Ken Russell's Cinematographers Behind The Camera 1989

And so it comes through as a very colourful film and I think that that's one of its strengths.
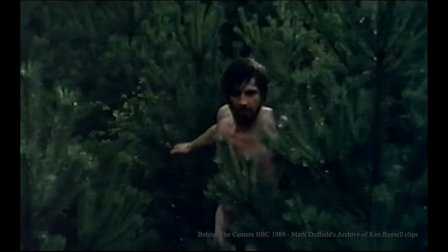4:34 Birkin, played by Alan Bates, runs naked through the forest. And that was very tricky to light. And he eventually comes out of the forest and just rolls in the early morning dew of the grass.
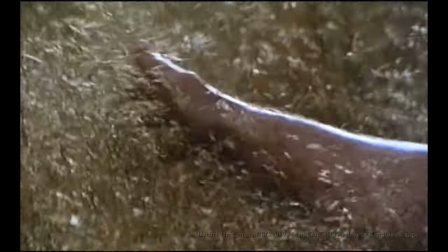4:49 The grass, you know, it's that nice long country meadow grass.
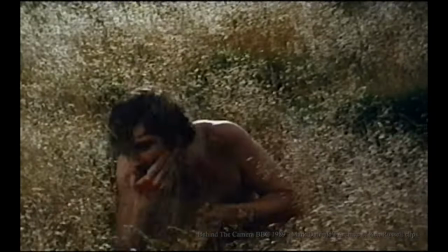4:53 And he wipes himself with the dew from this grass, which Billy beautifully backlit.
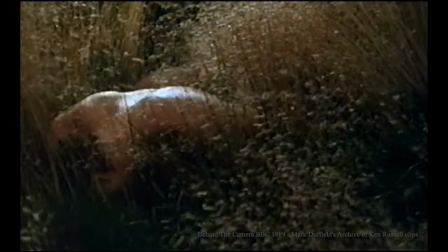4:59 It looks like molten gold. And that's almost a throwaway device in a way,
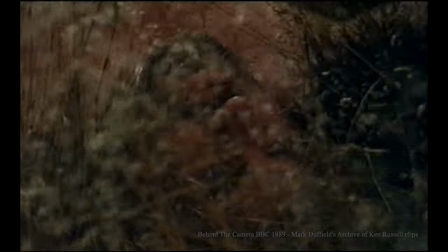5:07 but I wonder how many other cameramen would have thought of that and done it, because it just brings magic to the scene. There was a particular scene where Alan Bates and Oliver Reed are discussing marriage and their relationship to one another and the Alan Bates character, he wants to be married, but he also wants a relationship with another man. And so he's got this dilemma.
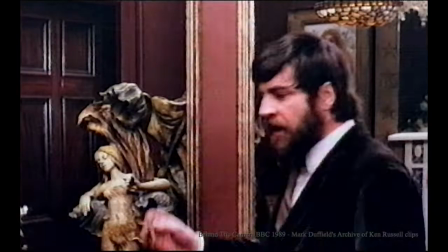5:36 And we found this room that had three mirrors on each wall, and one wall without a mirror.
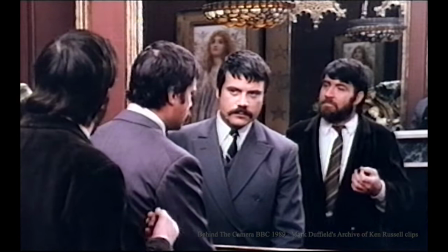5:43 So we were able to shoot with reflections and have the image of the person repeated a number of times, which kind of added to the confusion that Alan Bates was in about what his sexuality was.
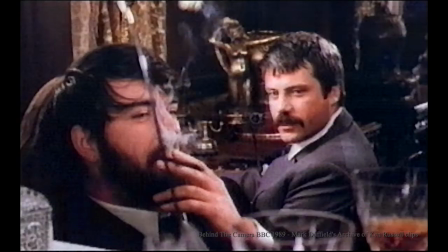5:58 And also, as luck would have it, one of these mirrors had a huge crack across it which we used to effect. And I think the fact that we were able to shoot that scene in a room of mirrors adds to the quality of the scene. But it was lucky because we hadn't planned to shoot it in a room of mirrors, it just happened to be there. There was a twilight scene where two newlyweds drown at a picnic,
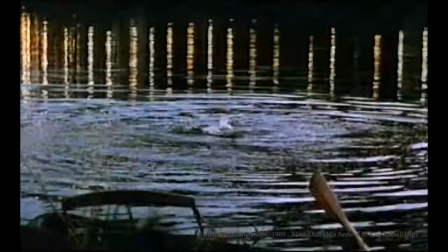6:25 a great big party in honour of the wedding. And it looked really great at dusk when the Chinese lanterns were just beginning to spike through.
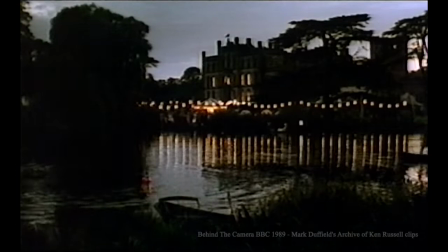6:36 I wanted to shoot this at the magic hour, which only lasted five or ten minutes. And that meant that we had to come back to that scene three times. We did it over three successive evenings. which was great.
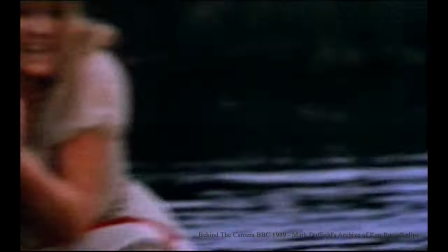6:51 The actors were willing to go back into the water and pick it up where they finished the night before.
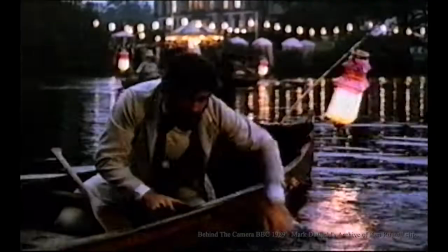6:56 So I had a certain amount of daylight which I made look a little bit cold and blue so the water looked an inky
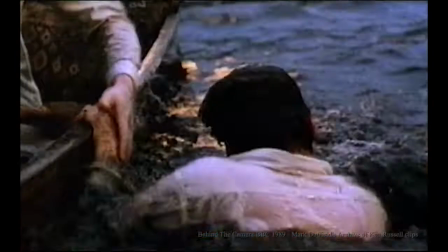7:04 blue-black and then it was punctuated with with lights from the Chinese lanterns.
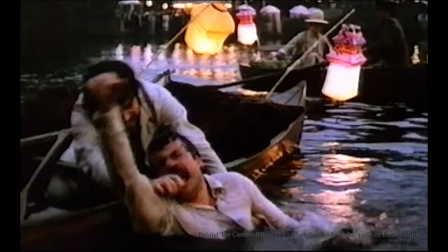7:09 There are rowing boats with lanterns in them and also lanterns in the distance where there's a fairground going on and this highlighted the water and provided a contrast with the darkness so that you know you could appreciate what was going on. Billy is very sensitive to what's going on around him and
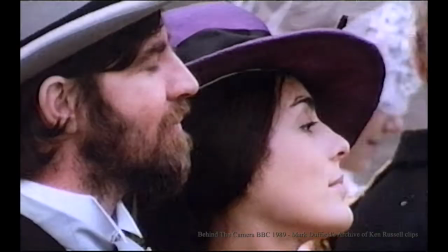7:28 it's particularly good with actors particularly actresses.
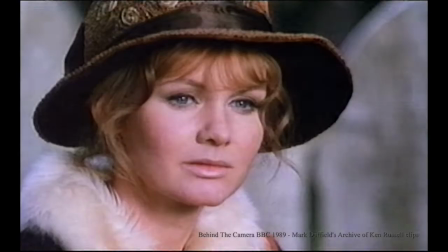7:35 He makes all women look wonderful. He has this old I was going to say French knickers but I I think it's a French stocking that he often puts over the lens to act as gauze to soften all the lines away and make her look glamorous. Of course the one big scene that people remember perhaps is the nude wrestling scene.